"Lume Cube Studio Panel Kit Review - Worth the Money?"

Lighting, besides audio, is one of the most important components in a great video.
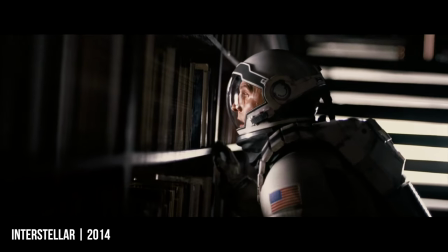Lighting can also convey a certain mood or feeling, direct the audience's eye to a specific point of interest, but the right lighting will add a professional and quality look to your videos. So whether you're a content creator or a professional filmmaker, a good light is a must. So Lume Cube is nice enough to send me over their Studio Panel Lighting Kit.
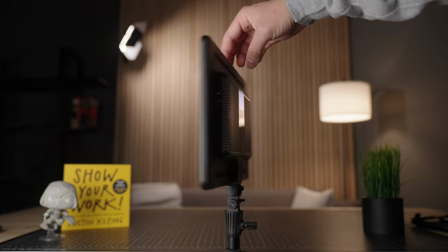This is one of the lights, the other one is behind me. To test out and review, so in this video I'm going to be giving you an overview of the studio panel lighting kit as well as my review and also
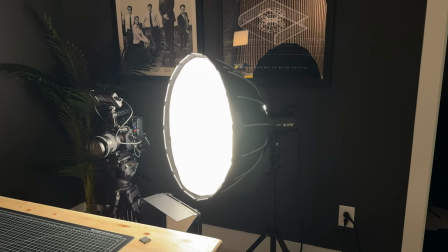compare it to a traditional mono light setup with a soft box like what I'm currently using as well as go over one very important
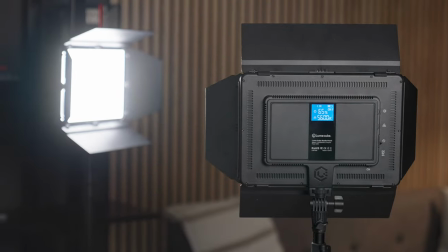thing that I think people miss whenever they're looking to buy a set of lights and they're looking into getting led light panels.
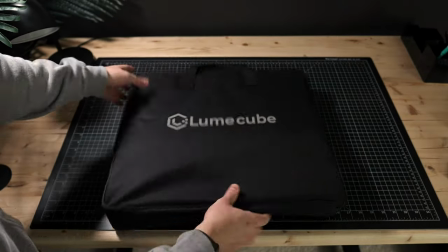So in the box you'll see a carrying bag which everything is inside of already, two led light panels, a set of barn doors for each light,
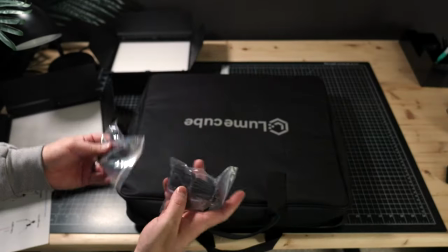a remote to control each light, two light stands and the mounts for the light panels to attach them to as well as two power cables.
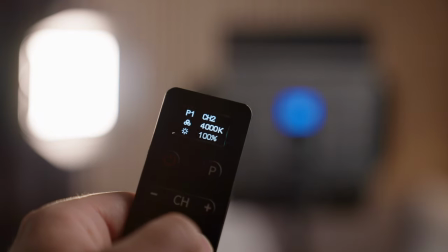So overall, a few things to talk about with the light panels themselves. These are bicolor light panels, which essentially means they cover pretty much the entire white spectrum of visible light. So these go from down to 2700 Kelvin, which is your more yellow light, all the way up to 7500 Kelvin, which is like a bluish white light.
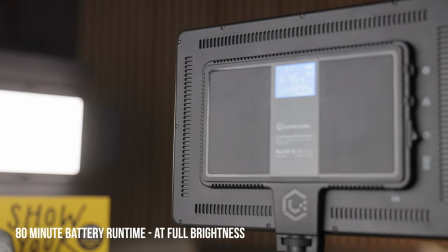These light panels can be powered by DC power on the back, and they also have an internal battery that's rated to last around 80 minutes at full brightness. The controls on the back are pretty straightforward, and it also has this handy LED screen on the back as well.
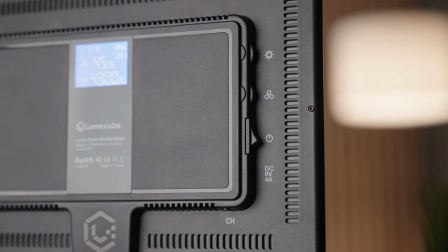Hopefully you can see it. And on the back, you have two controls, your brightness, as well as your color temperature,
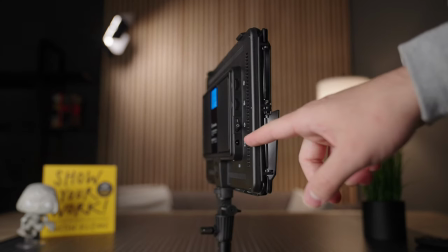a power switch, the DC input, as well as a channel button,
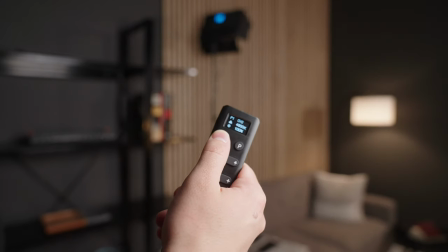which that helps you change the channel to correspond onto the remote itself to give you control of the panel with the remote. Super simple and easy to set up right out the box. You're pretty much ready to go. The remote has them on the same channel out of the box. So I set this one to channel one and that one to channel two so that I can control them individually. but if you want to control them together at the same time you could do that as well. So not to get too nitty-gritty but let's go over some basics of lighting. So in most professional lighting setups, YouTube sets, filmmaking sets, even movie sets, to light your subject in the scene you're always going to be using a light considered a key light for the most part.
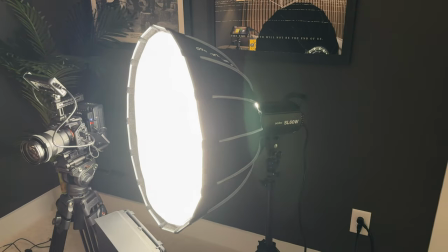And what I'm using right now is a mono light with a soft box and simply using a key light can take your shot from looking like this to this.
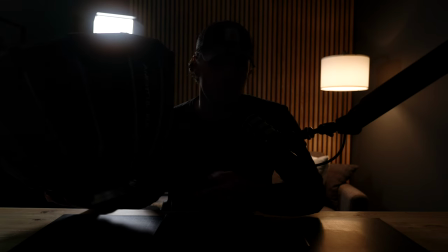And it's very important to have diffusion in front of your light to prevent your shot from looking like this. So now that we have the diffusion in front of the light, you can see that this looks a lot more natural, a lot more professional and pleasing to the eye.
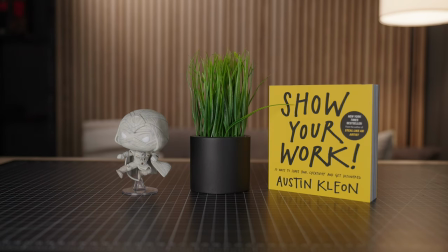Hopefully we can all agree on that. So besides your key light, you can have more lights in your shot to either fill in the shadows on the other side of your key light, or you can utilize what they call a rim light,
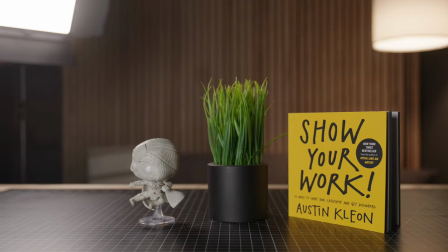like what I'm using the second light for in the studio panel light kit right now. Now a rim light is not really necessary for every single type of shot, but having multiple lights, you can utilize them in different ways and really shape the light that you want for your specific shot. And this kit comes with two lights, so that's a plus in my book.
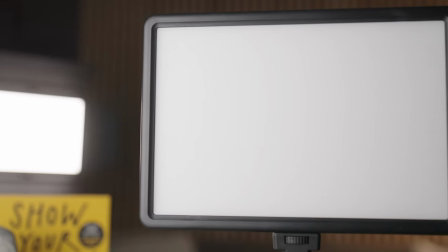Now that we also understand how important diffusion is in front of your light, Lume Cube panels come with a layer of diffusion on top of the LEDs themselves. And I don't think I can actually take this off unless I was to unscrew it,
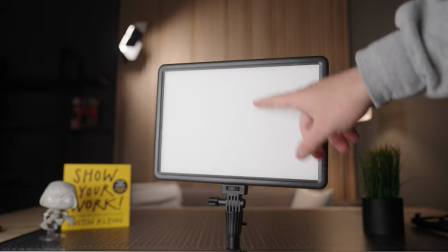but there is a layer of diffusion directly on the LEDs and that will be very important in a second.
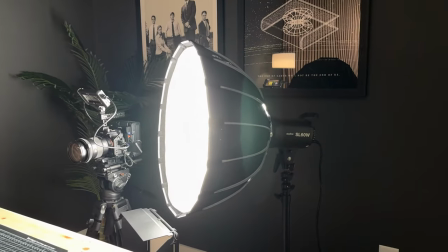So now that you've seen what a traditional monolight looks like in a YouTube setup, I'm gonna go ahead and switch on over to the LED light panel from Lume Cube. so you can sort of see the difference and you can let me know which one you like most in the comments below.
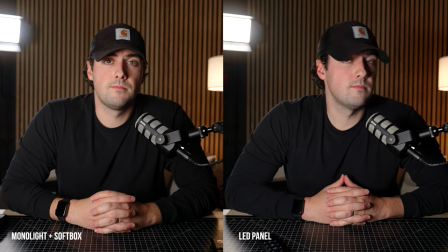So the Studio Panel Lighting Kit, like I said before, has a diffusion layer on the light itself. So that's a great start in getting a softer looking image. But let me know what you think in the comments about the comparison of both lights. We'll touch on that in a moment. So now that you've seen these lights in a YouTube set, let me show you what it would look like on a more professional setting like this.
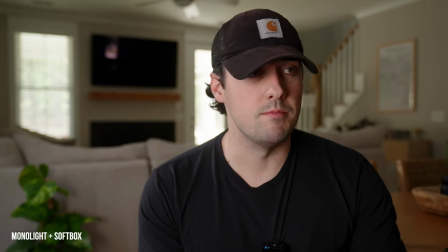I wanted to set up sort of a situation you would see maybe on a professional shoot, a corporate shoot,
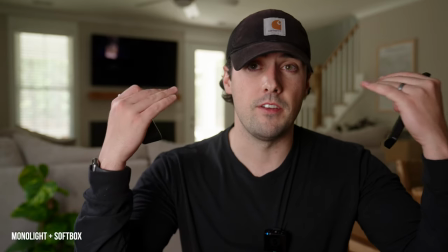a business overview video, what have you, where you would have a talking head portion for your video.
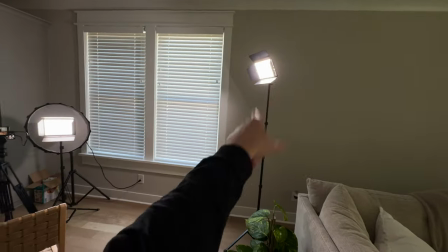Here's the overall set. I have the rim light towards the back of the shot just out of frame so you can't see it, but it lights up the back of the subject.
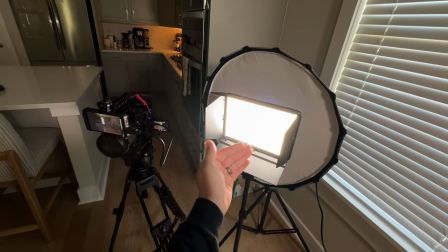And then I have the two lights set to the right of the camera, sort of at an angle to fake the window lighting right here.